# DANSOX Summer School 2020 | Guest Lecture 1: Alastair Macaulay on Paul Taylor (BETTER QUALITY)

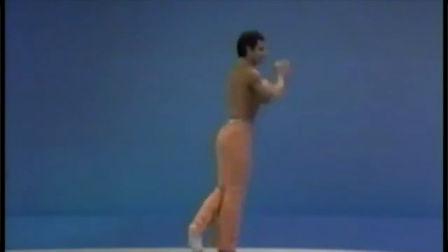24:23 Gesture, walk, gesture, this direction, that direction, that gesture leaning over to see again.
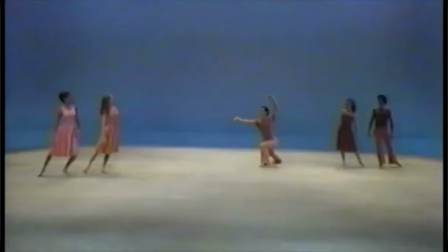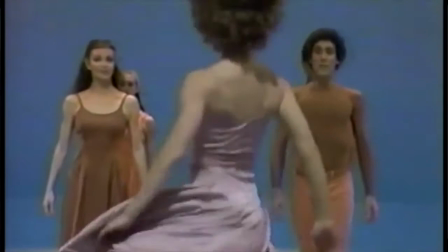24:37 its system of isolated gestures that seem unconnected to anything
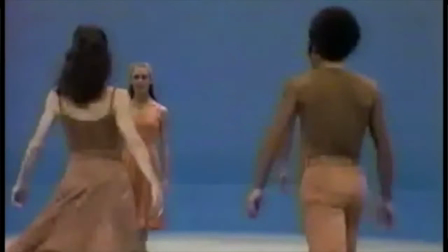24:44 is something that I think Taylor learned from Balanchine, and they become motifs.
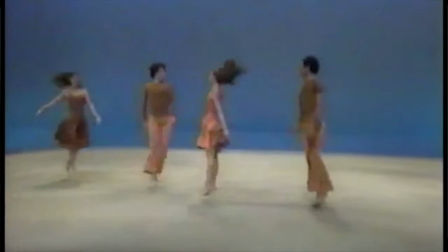24:49 We will see those gestures again. Come forward, turn, walk sideways, walk backwards, changes of direction.
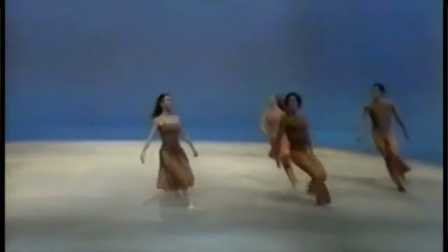25:02 We don't quite know what's impulsive, what's natural, and what is highly planned.
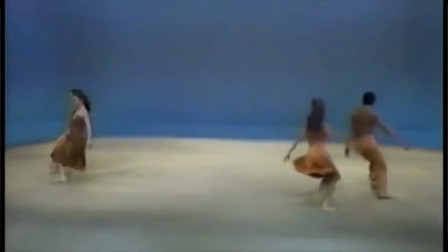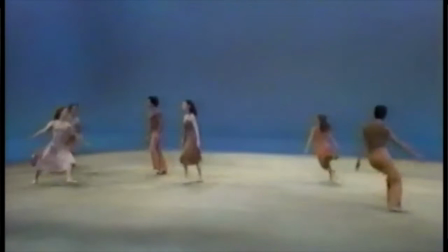25:13 But I think those sudden turns give us a feeling of impulsiveness, of youth.
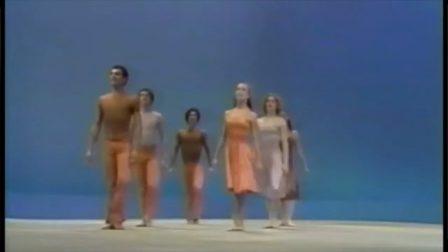25:23 That sudden way when you're young, you're doing one thing and then you have to do another.
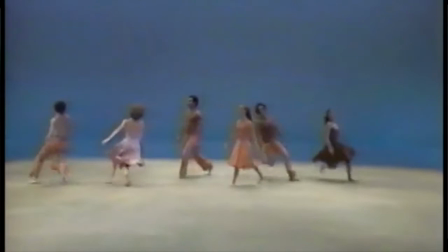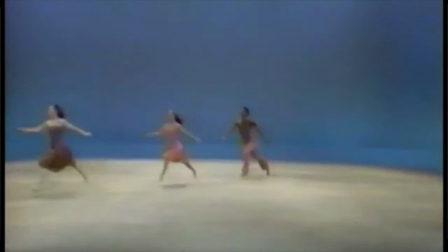25:33 But you also see the sense of ceremony and running.
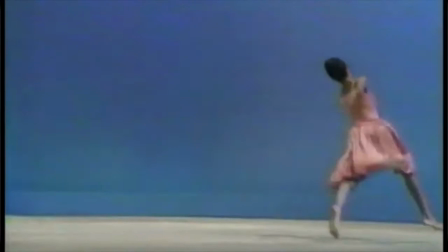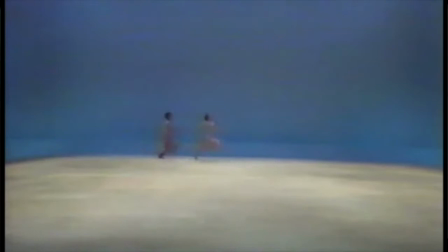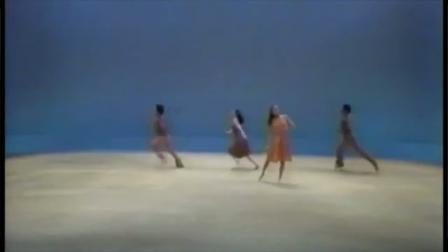25:51 Discovering what Isadora had been about. She could run, to use Frederick Ashton's word, and leave herself behind.
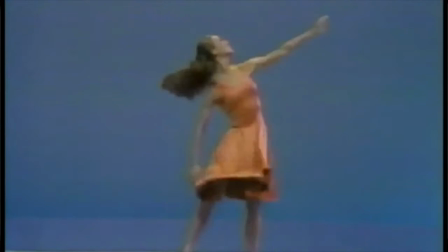26:00 Gesture, fragmented gesture, so balanced.
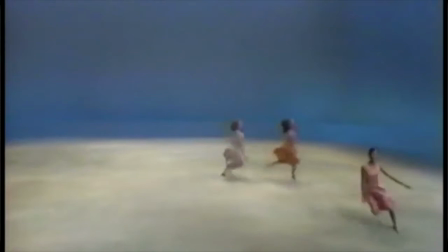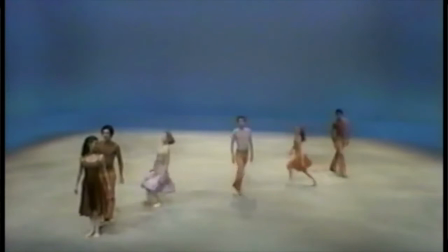26:08 And yet, it doesn't feel like balancing. It's only balancing when you think about it.
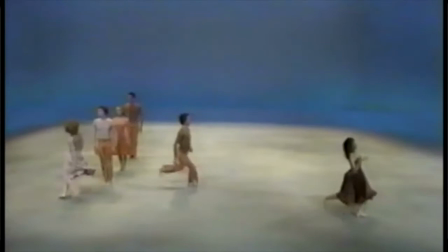26:15 Walking that way, turning 90 degrees, 90 degrees, 90 degrees. Now they're in the column breaks.
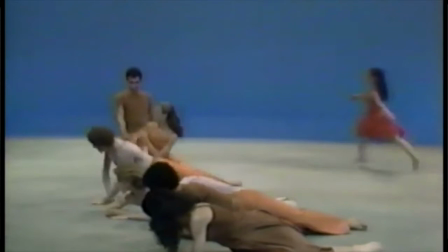26:26 One gesture turns into a chain, linking the arms.
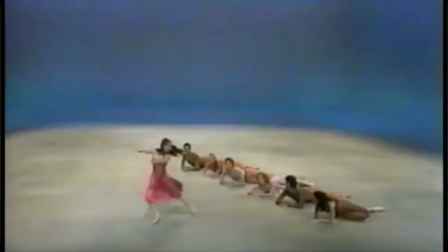26:32 Isolated people become a community. One lone dancer comes in, dances with all of them watching.
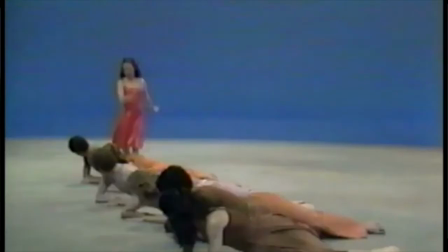26:39 Here's the most famous single image in all of Astaire, Pop.
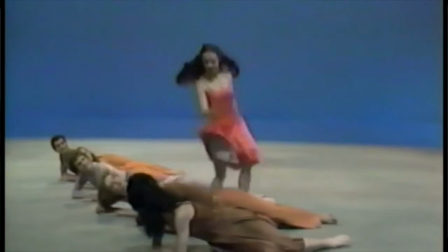26:45 The turns of the head as they look at it.
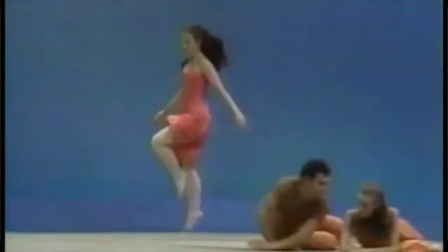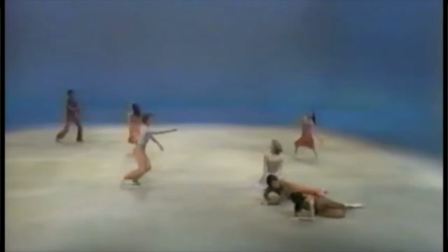26:54 Faithfulness itself.
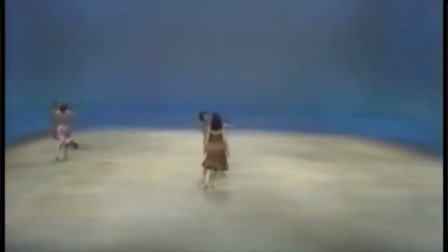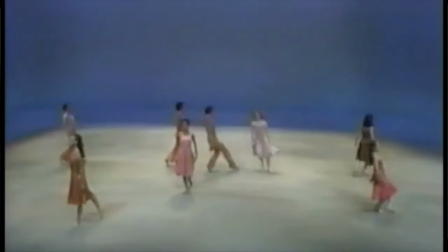27:04 And if you're at this point thinking this is all a bit damn sweet, there is that where she runs as if, hey, wait for me.
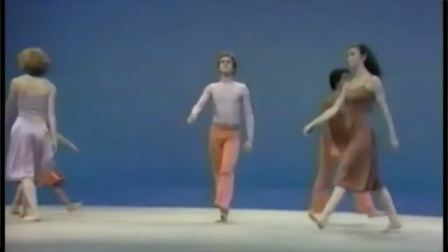27:12 And this is going to be a work also that contains a lot of darkness as well as joy.
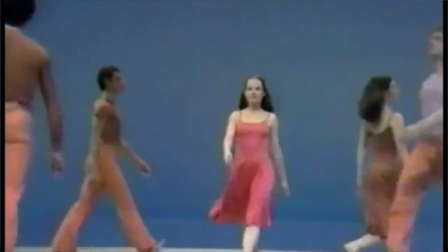27:22 Now all this multi-directional movement makes us wonder what's going on.
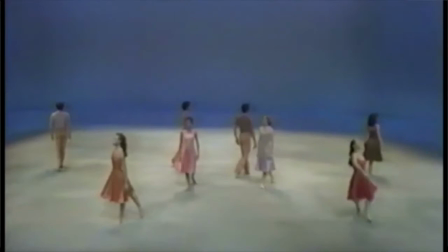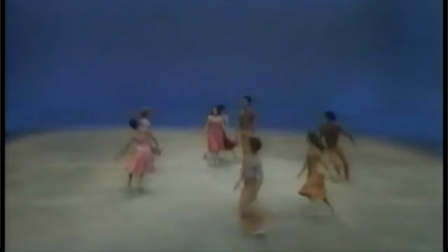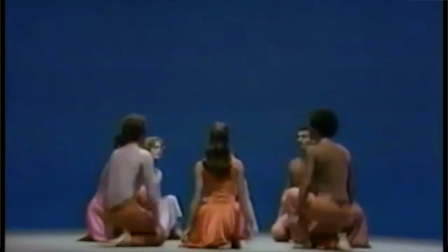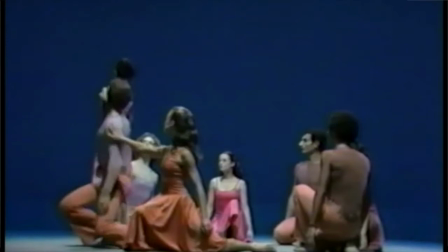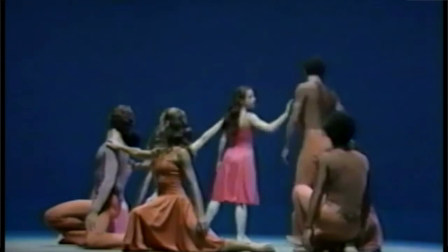27:52 Way to use a violin cadenza. The music is slowing and stopping.
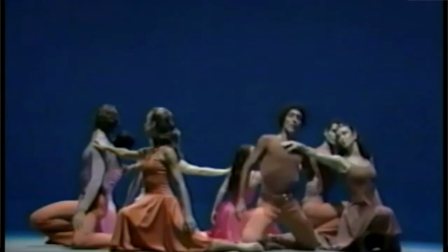27:59 Chain goes around. How is it going to complete?
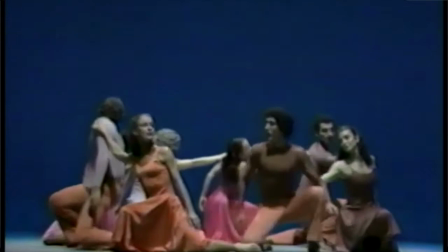28:06 Slight difference. He touches her ankle just as the violin lowers itself.
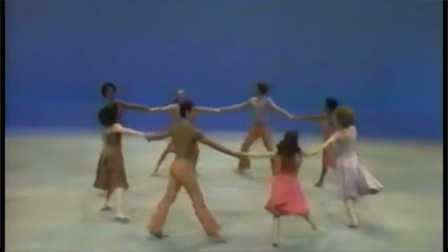28:12 Now the chain becomes the circle. And we're off.